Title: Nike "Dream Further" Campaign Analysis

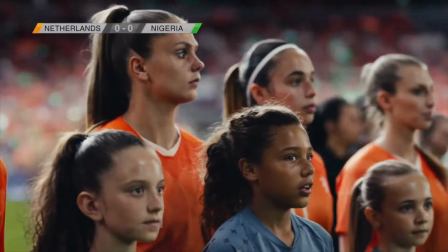(0:00)
this video, I will be analyzing the Nike Dream Further commercial for a Level 4 opportunity,
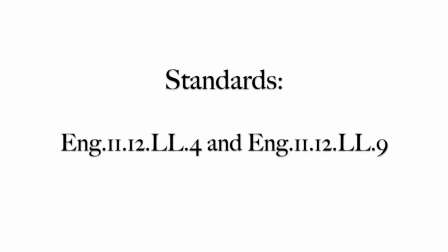(0:05)
and the standards I wish to be assessed on are standards 4 and 9.
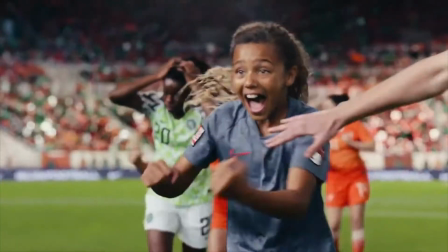(0:09)
Firstly, I'll begin with a bit of context. The Dream Further campaign, produced by the advertising agency Wieden+Kennedy,
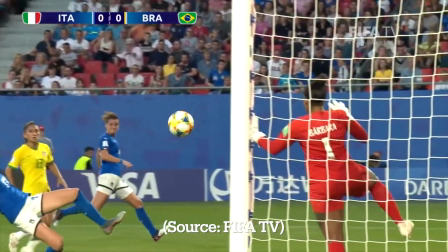(0:16)
took place during the 2019 Women's World Cup, with one of its main intentions being the empowerment of female soccer players,
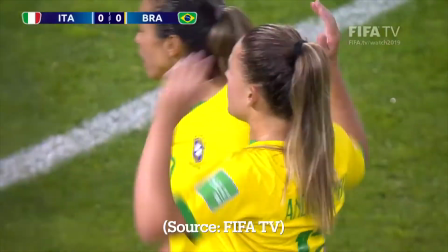(0:23)
those of which are terribly overlooked in such a male-dominated sport. Now, looking historically,
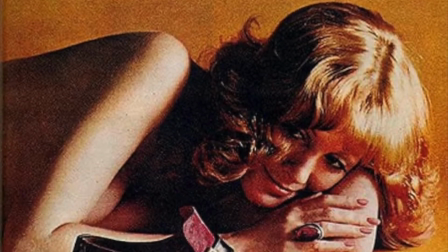(0:28)
several advertisements throughout time have female figures being represented as objects of male desire and rewards for their achievement,
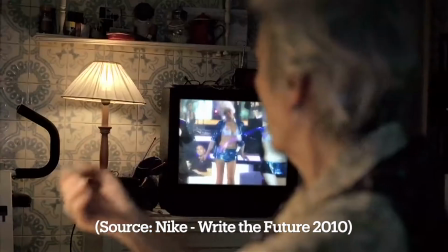(0:36)
and this can even be seen in several of Nike's own ads. The role of women in sports would often be completely disregarded or dismissed.
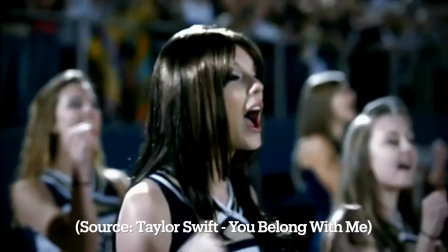(0:44)
It's that stereotypical idea of male athletes and female cheerleaders, women always being there to support and to please, but never to play themselves.
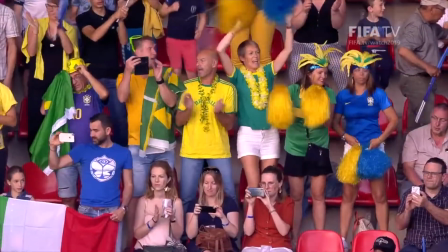(0:53)
It's important to remember that this advertisement is specifically made for the context of the 2019 Women's World Cup when looking at its overall purpose,
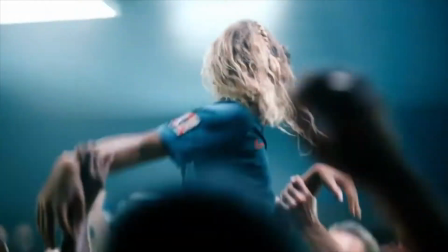(1:01)
and that one of its main intentions is to celebrate and support female soccer players,
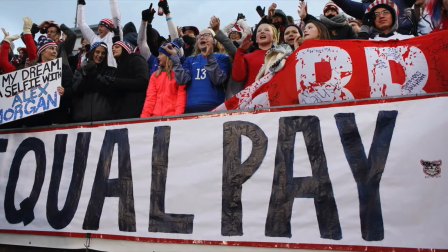(1:07)
especially due to the inequality and discrimination that women in this sport suffer.
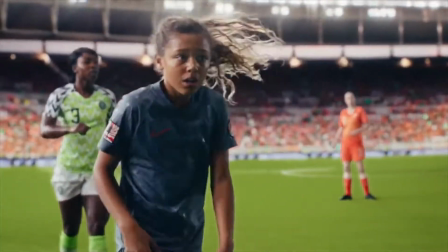(1:12)
Women are incredibly underrepresented in the sport of soccer, and viewership statistics show exactly this.
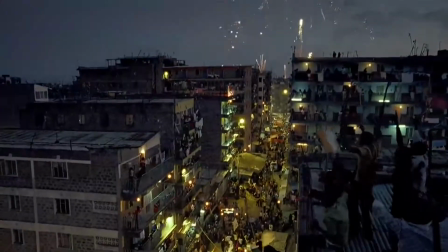(1:19)
For instance, the 2018 Men's World Cup gathered 3.5 billion viewers,
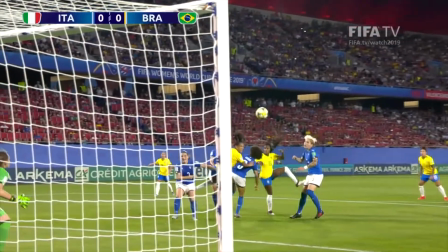(1:24)
while the 2019's Women's was at around 20 million.
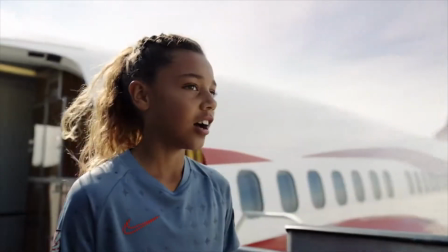(1:29)
One of the main purposes of this advertisement was to encourage the viewership of the Women's World Cup, along with selling Nike products in the process.
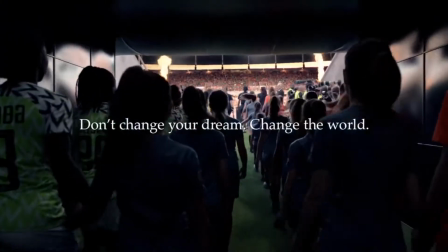(1:38)
Therefore, in this video, I will be analyzing the visual, verbal, and audible features of the Dream Further commercial advertisement,
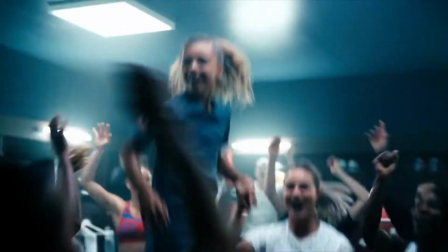(1:45)
taking into consideration how these achieve the overarching purpose of the campaign, their effects on the audience,
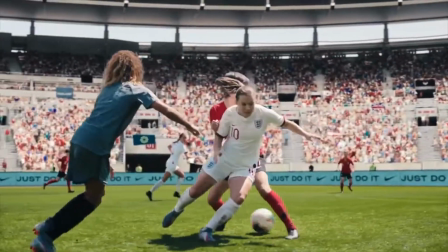(1:52)
and the adherence/deviation that this specific advertisement has from typical commercial norms.
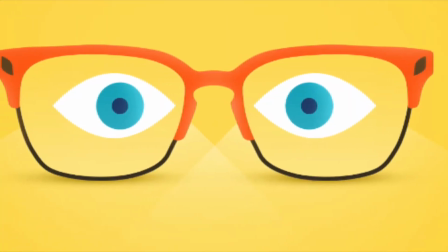(1:58)
I'll begin my analysis by looking at the visual elements,
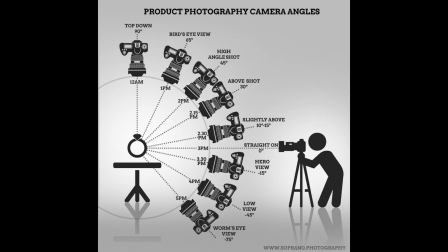(2:01)
and the first aspect of those that I'll be looking at are the camera angles in the advertisement.
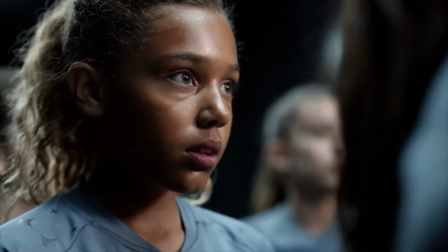(2:07)
Specifically when the object of the scene is the main figure of the commercial, which is the young girl.
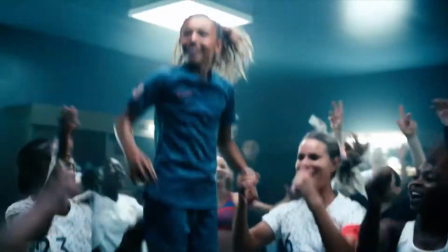(2:13)
Most of the time, the camera is positioned at a low angle, looking up at the girl, and if not, it is then at an eye level.
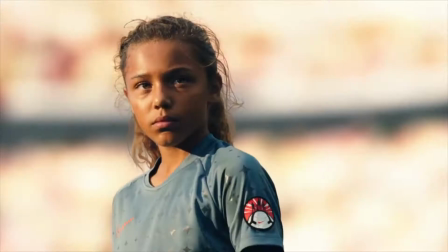(2:21)
What we can see from these several low angles is that the camera never looks down at the girl.
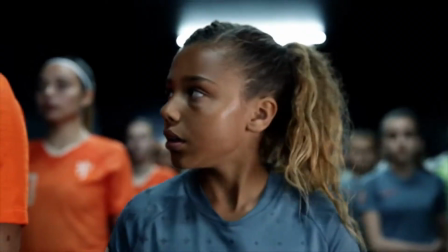(2:26)
Instead, it looks up as though she were a figure of power and strength.
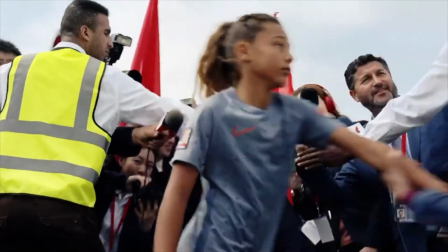(2:29)
It shows as a sign of respect and admiration to a female soccer player, a young one at that, showing that power that these athletes have.
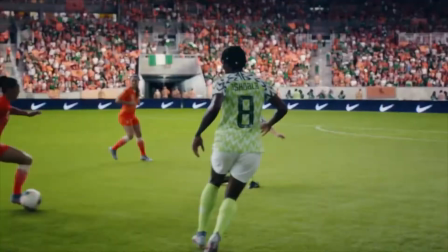(2:38)
This helps achieve one of the main goals of the advertisement, portraying female soccer athletes as strong, powerful,
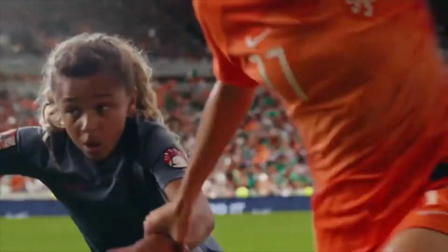(2:45)
and talented, when they are typically seen in this patriarchal society as weak simply because they are women.
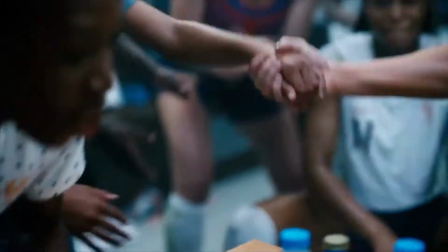(2:51)
As to the effect on the audience, using somebody so young and looking up at them as the camera does can be seen as motivational,
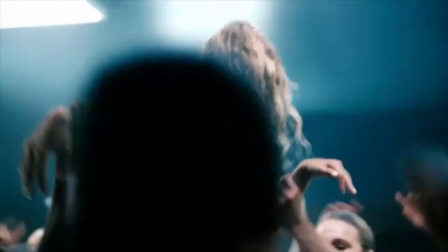(2:59)
affecting the tone of the piece, because it is meant to inspire young women to dream further,
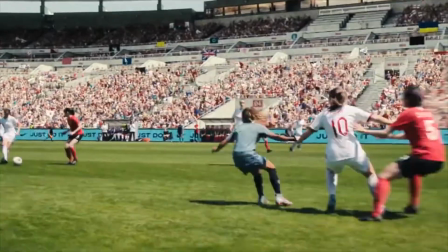(3:04)
as the title already suggests, and to pursue their dreams no matter what other people may say about them.
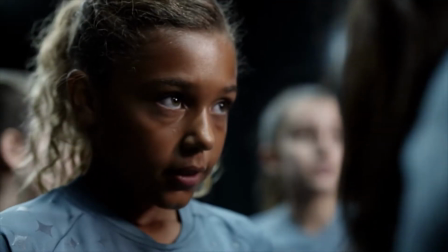(3:09)
The next visual element I'll be looking at are the close-ups in the commercial.
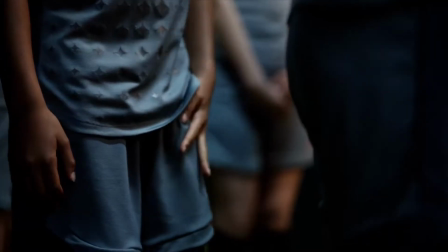(3:14)
Firstly, through these close-ups,
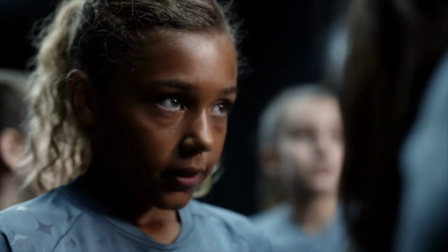(3:16)
the audience can perceive the mannerisms of the main figure while also being communicated to about who the focus of the advertisement is.
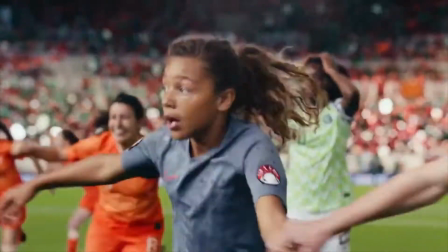(3:25)
Additionally, close-ups of hand-holding are also relevant to look at because they evoke this sense of collaboration.
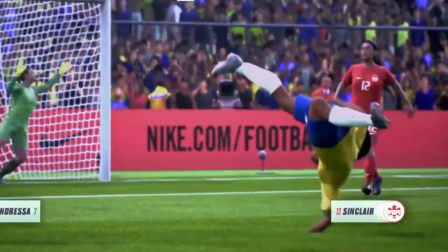(3:31)
Beyond this, we also see close-ups of the Nike logo on athletes' uniforms, which has its own effect that I'll soon elaborate on.
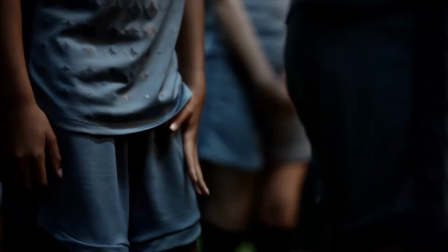(3:38)
The first close-ups that I mentioned, being of the young girl, showcase her mannerisms at the beginning of the commercial.
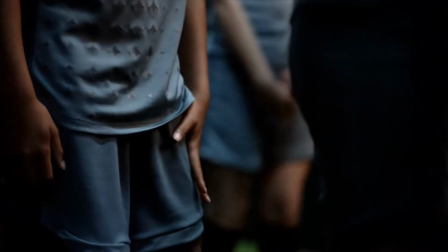(3:45)
Her body language and fidgeting showcase this nervousness she is feeling, and in a way,
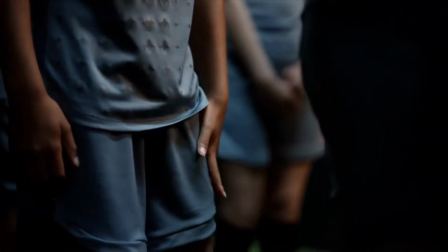(3:50)
a lack of confidence that we're being told to focus on, because her self-assurance develops throughout the ad.
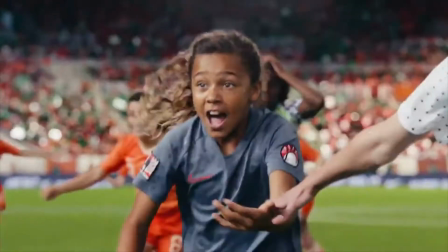(3:57)
Additionally, with the close-ups of hand-holding, we see this sense of community and collaboration,
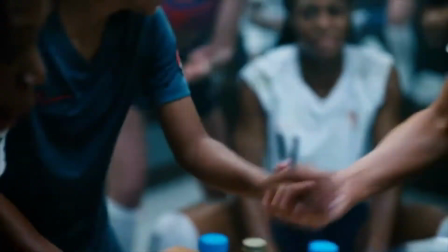(4:02)
creating this idea about this joint effort, but especially the support network that a young athlete can find from others in her position,
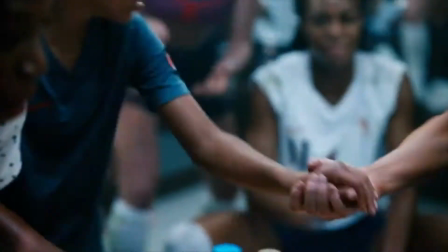(4:10)
which can often not be communicated properly,
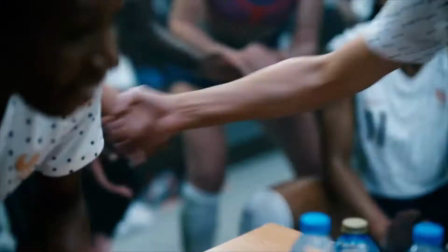(4:12)
and this fear of not having a support network leads to women straying away from the sport.
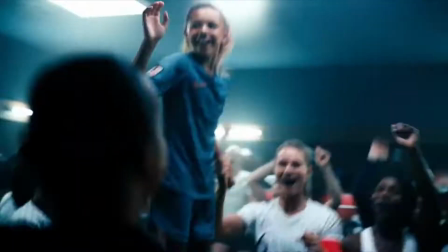(4:19)
The ad shows that they will be supported and do not have to be afraid to pursue their dream.
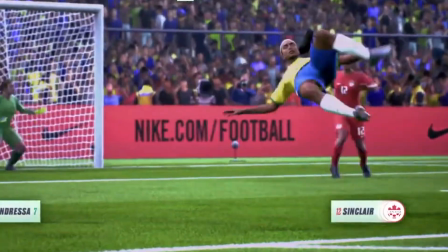(4:24)
Finally, with close-ups of the Nike logo, we get this idea that Nike supports women in soccer.
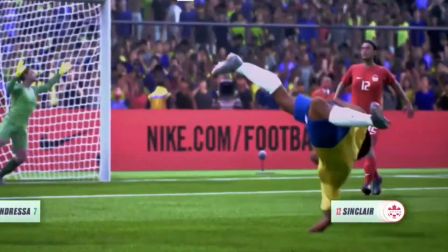(4:30)
Furthermore, it can be understood that the athletes only have their uniforms because of Nike's generosity,
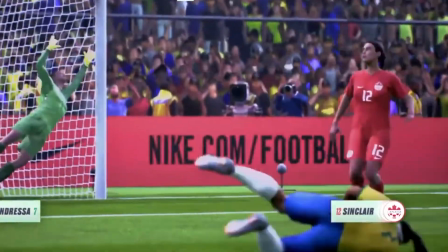(4:36)
and that they wouldn't be in the position they are in without the company. This is a more subliminal message, however, it is still there.
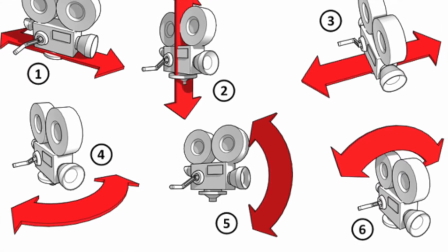(4:43)
And the next visual element that I'll be looking at is camera motion as a feature of cinematography,
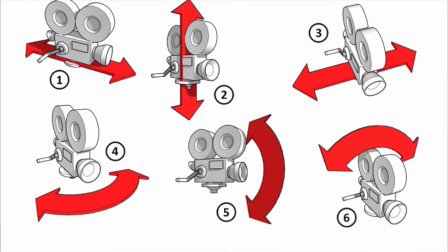(4:49)
being another pertinent feature to be analyzed in this commercial. The camera is always focused on the main figure of the ad, the young girl,
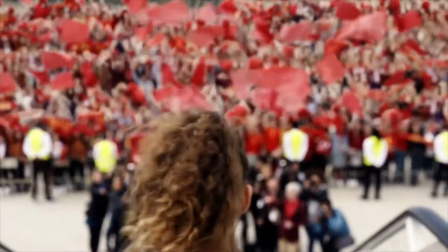(4:58)
and it moves according to her. We see shots showing her point of view, handheld cameras that follow her body movement when she falls,
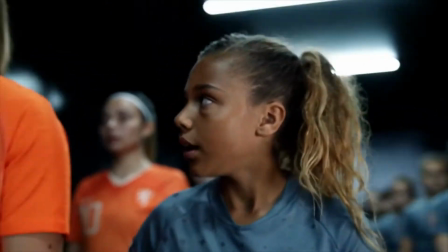(5:06)
360s around her, and the camera following her eyes and her own movement. The camera follows the girl and thus empowers her.
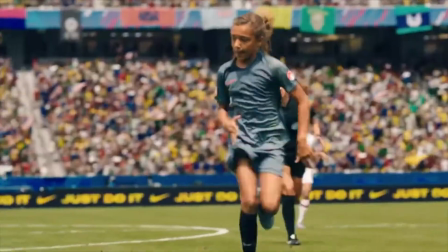(5:14)
This goes beyond simple angles as it makes her the focal point of the advertisement.
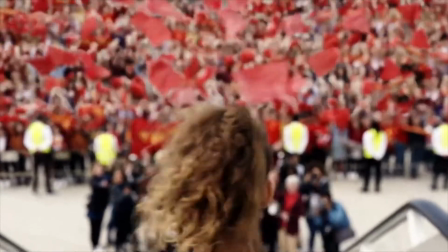(5:18)
With this POV shot, we as an audience are put into her position,
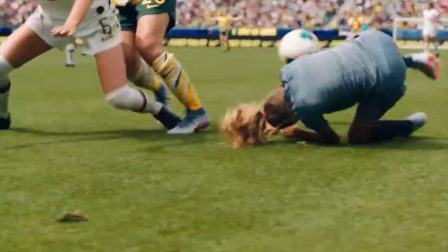(5:23)
and with these several shots that move adjacently to the girl, it creates a proximity between the audience and the character.
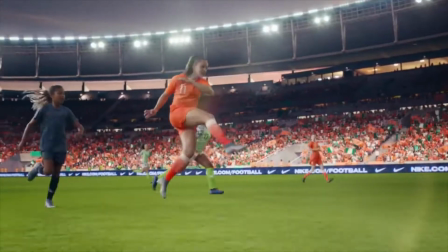(5:30)
The final visual element that I will be looking at in this advertisement are the quick shots and transitions,
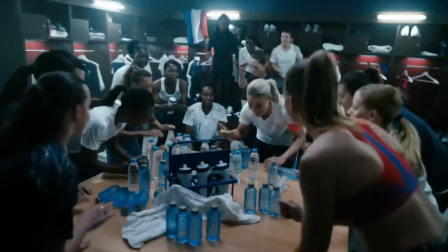(5:36)
which help create a motivational tone and also support the female athletes in several ways, as we will see soon.
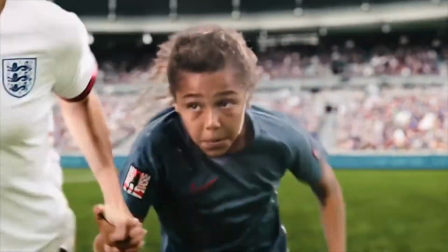(5:43)
Each of these shots compiled together have their main ideas,
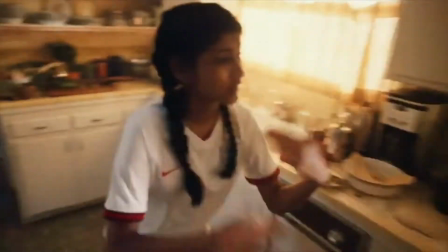(5:48)
and connecting these main ideas with the speed and shortness of the clips is also pretty relevant to look at.
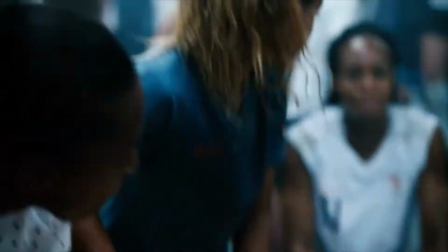(5:55)
And the first main idea that has these quick shots as one of its elements is the change in uniform colors,
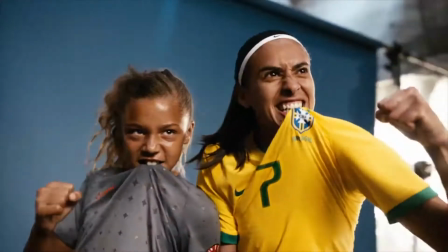(6:02)
because we see several uniform colors throughout the advertisement, and the shots from athletes go from one to the other relatively fast.
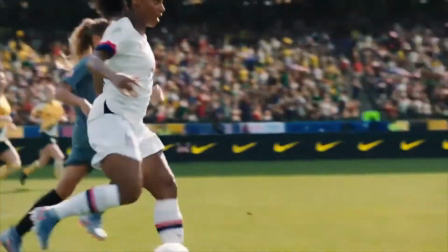(6:11)
With this choice,
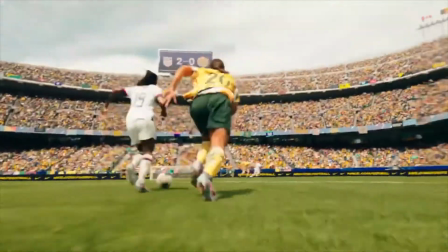(6:12)
the company is capable of highlighting several of the soccer players participating in the game and show their support to these women much more profoundly.
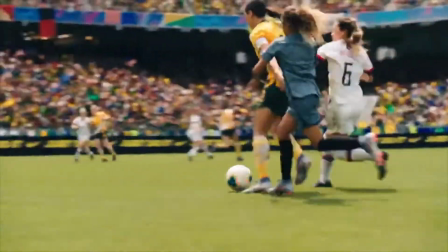(6:21)
The transitions usually rely on the girl being taken by women from different teams,
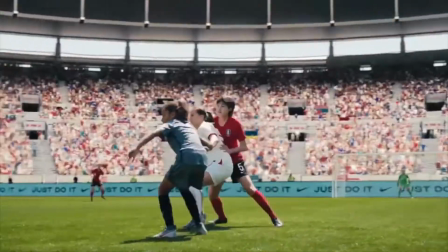(6:26)
having this outstanding experience while surrounded with some of the world's greatest female soccer players.
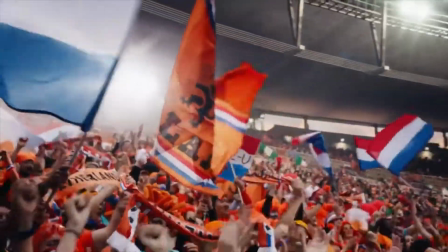(6:32)
The next main idea that involves these quick shots and transitions are shots of the audience.
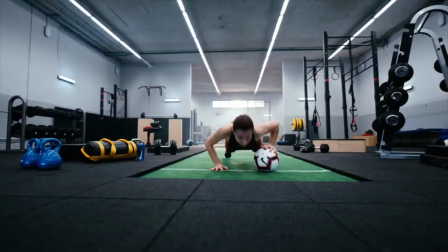(6:38)
We can see these shots appearing at multiple moments throughout the commercial. However, the one that I wish to highlight is the shot of Neymar.
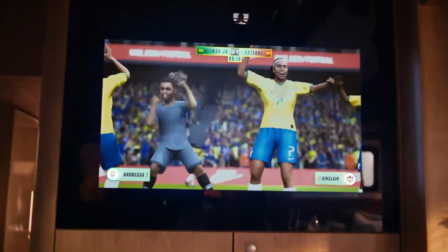(6:45)
He is one of the most famous male soccer players in the world, is incredibly influential in Brazil, but also especially internationally.
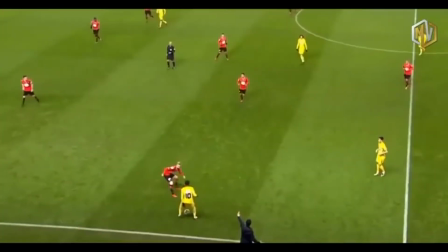(6:54)
Women's soccer often becomes overlooked because people will say that it is not as good as men's soccer, and having this enormous figure,
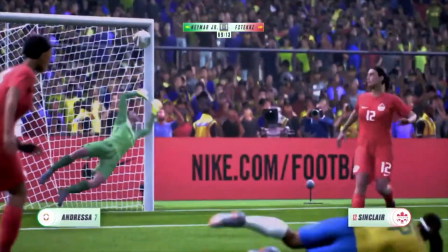(7:03)
influential one at that, show support toward the women's team, even though it is in a pretty short shot,
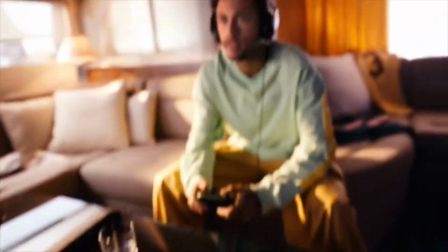(7:09)
can be used to influence more people to watch the Women's World Cup, thus achieving one of Nike's main purposes within the advertisement.
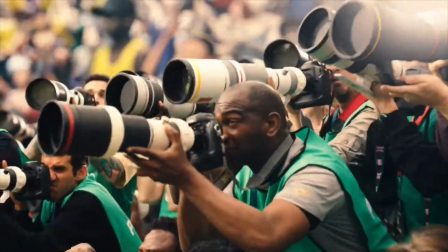(7:17)
And the final main idea that has these quick shots are the shots of photographers
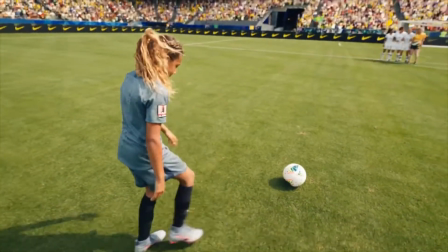(7:24)
who are almost frantically photographing the games, especially during tense moments.
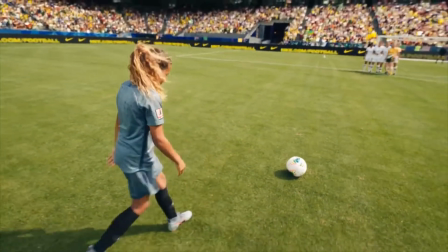(7:29)
We can see multiple cameras facing toward the girl, and in a way, multiple eyes are on her.
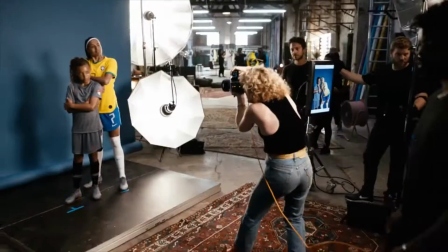(7:34)
It gives importance to the sport, especially when it involves women. Women's soccer is not nearly as accessible to watch as men's is.
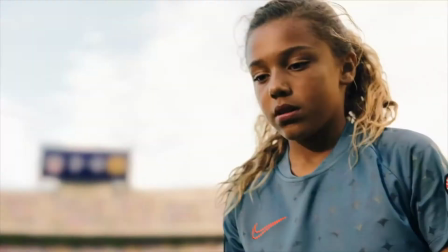(7:41)
Finally, having this media-centered focus begs for this change in progress and representation that up to this point hasn't really been there.
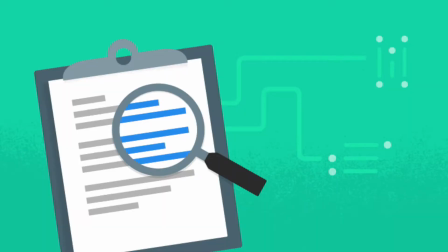(7:51)
Now, moving on, I'll start looking at textual and verbal features of the advertisement.
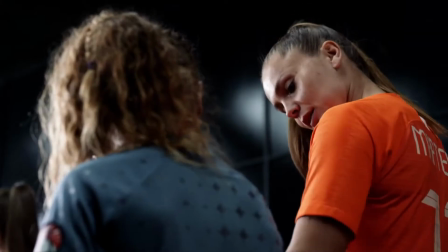(7:56)
And firstly, I'll be looking at dialogue and how it develops throughout the commercial.